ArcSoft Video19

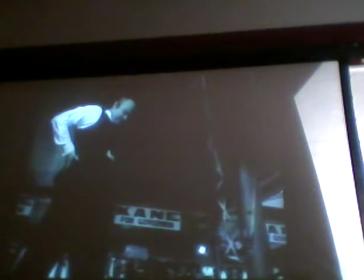3282s
So at one point you'll see Jed seems absolutely tiny, and what you can see of Kane is this huge leg in the foreground of the picture. And at that point, Jed is talking on behalf of what he calls the little man.
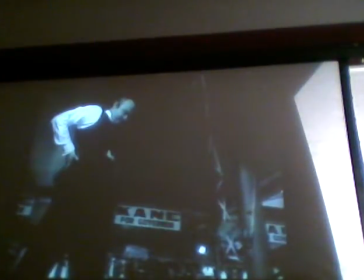3297s
And there's a wonderfully witty kind of visual analogue with that, as he momentarily is very small in the picture, and Kane so huge, and all you can see is his leg from about the waist down.
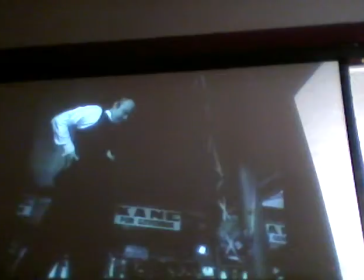3309s
And then Kane's a little more reasonable, and they come together, and they seem to be the same height, and then Kane walks away, and again that sort of stubborn ego makes him get bigger and bigger as he gets further and further away from one person who's prepared to tell the truth,
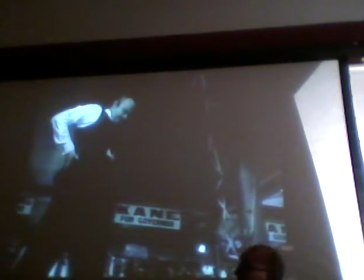3327s
to actually speak honestly and critically to him. Just also a point about the cinematography. Two things that had to be specially done in order to film a sequence like this,
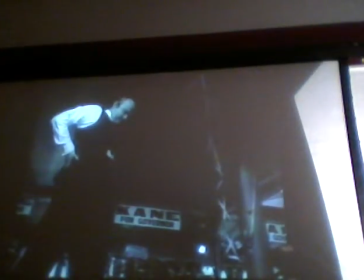3342s
things that the studio would have found surprising, and the one is that they had to, I've already mentioned this, had to make kind of holes in the floor so that the camera could be low enough to get the right low angle shot.
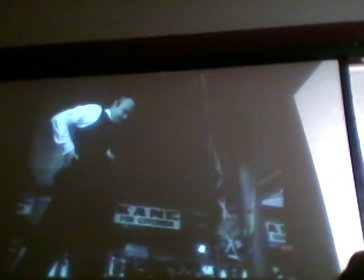3357s
Okay, and the other thing of course is when you've got low angle shots, you need ceilings because you start seeing the roof all the time. And that, it might seem odd to you,
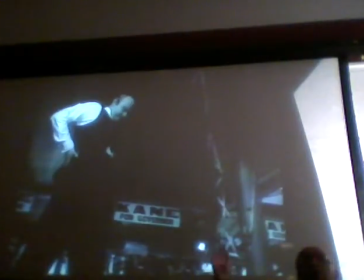3366s
but of course when you're building sets in a studio lot in a huge warehouse, most of the time you don't need ceilings. In fact, what you've got over the top are microphones and lights and so on.
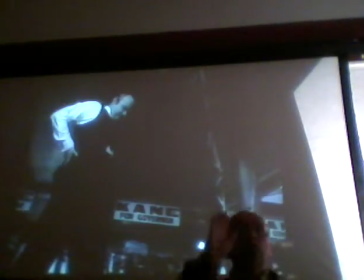3378s
All you need is the walls, because we don't normally walk around looking up at ceilings.
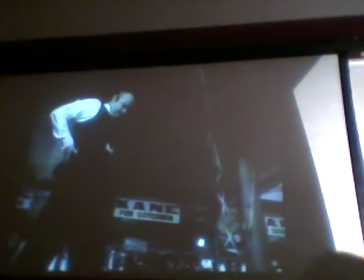3383s
And here they had to construct the ceilings,
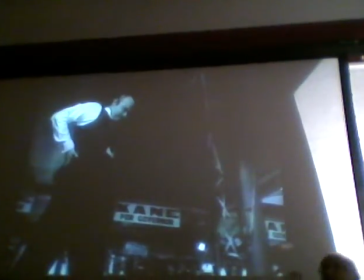3389s
especially because the camera was going to be at that low angle.
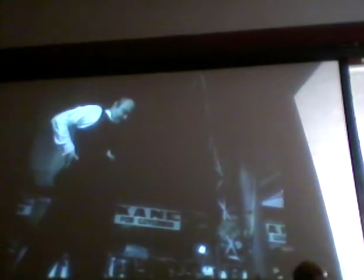3392s
And then finally, just to emphasize that contrast between this kind of filmmaking and classic Hollywood filmmaking. Classic Hollywood filmmaking presents us with this world where we interact with people as if we were their equals,
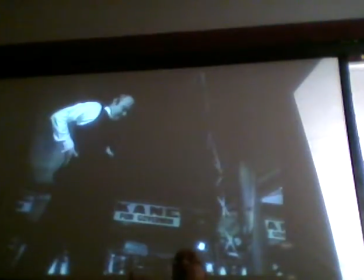3410s
as if we are participating in the events or observing the events around us.
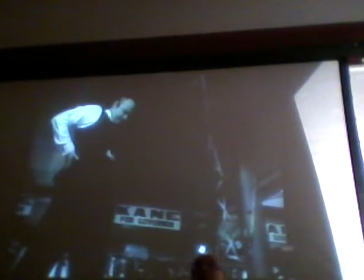3415s
The people are like us, we are like them, we feel things like identification with them, or anger with them, we dislike some people, we like other people, but it's very much this kind of
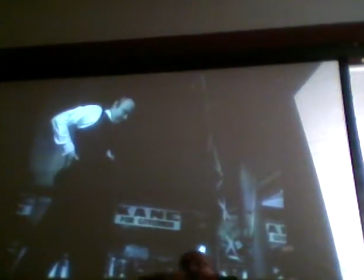3430s
horizontal relationship. They are like us, we are like them. That is the world, the space that classic Hollywood creates. Here, we're never certain what the space is.
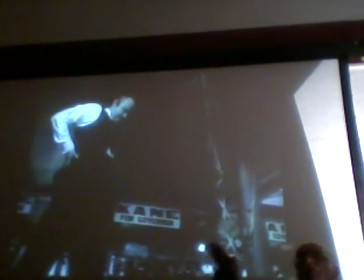3443s
Who's on top? Who's at the bottom? There's no equality, if you like, in the cinematography. Rather than having this level, we have these ups and downs, these low and high angles.
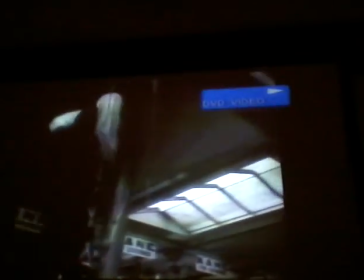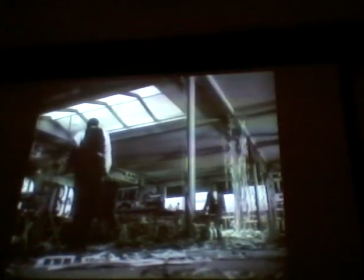It is like completely non-naturalistic as in photography, but it's distortedly enormous playing looks like because he's in the foreground.
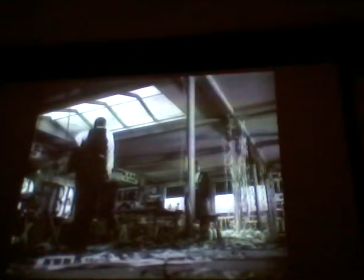3482s
Again, what we've got to do is try and imagine a shot like that in Casa Blanca to realize how jarring it would be, how wrong it would seem, how much more expressive and experimental Wells is really feeling.
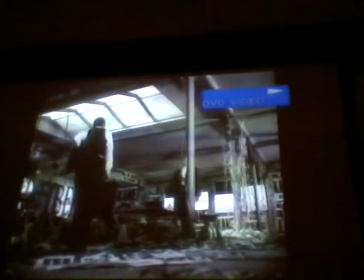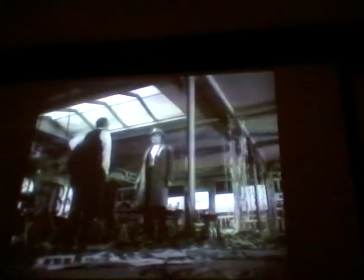3502s Hello, Jedediah. I'm drunk.
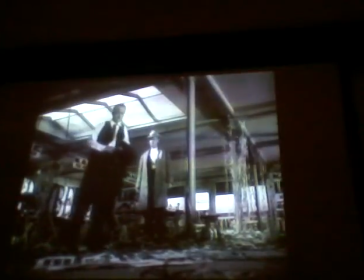3507s Well, got drunk to talk to me about
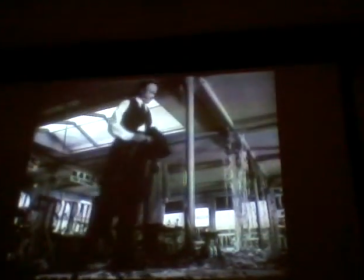3514s Miss Alexander, don't bother. I'm not interested.
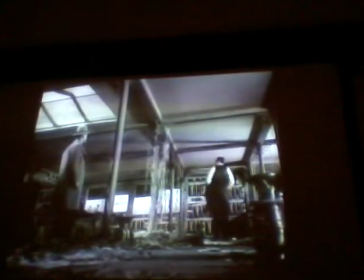3525s I've set back the sacred cause of reform. Is that it? All right.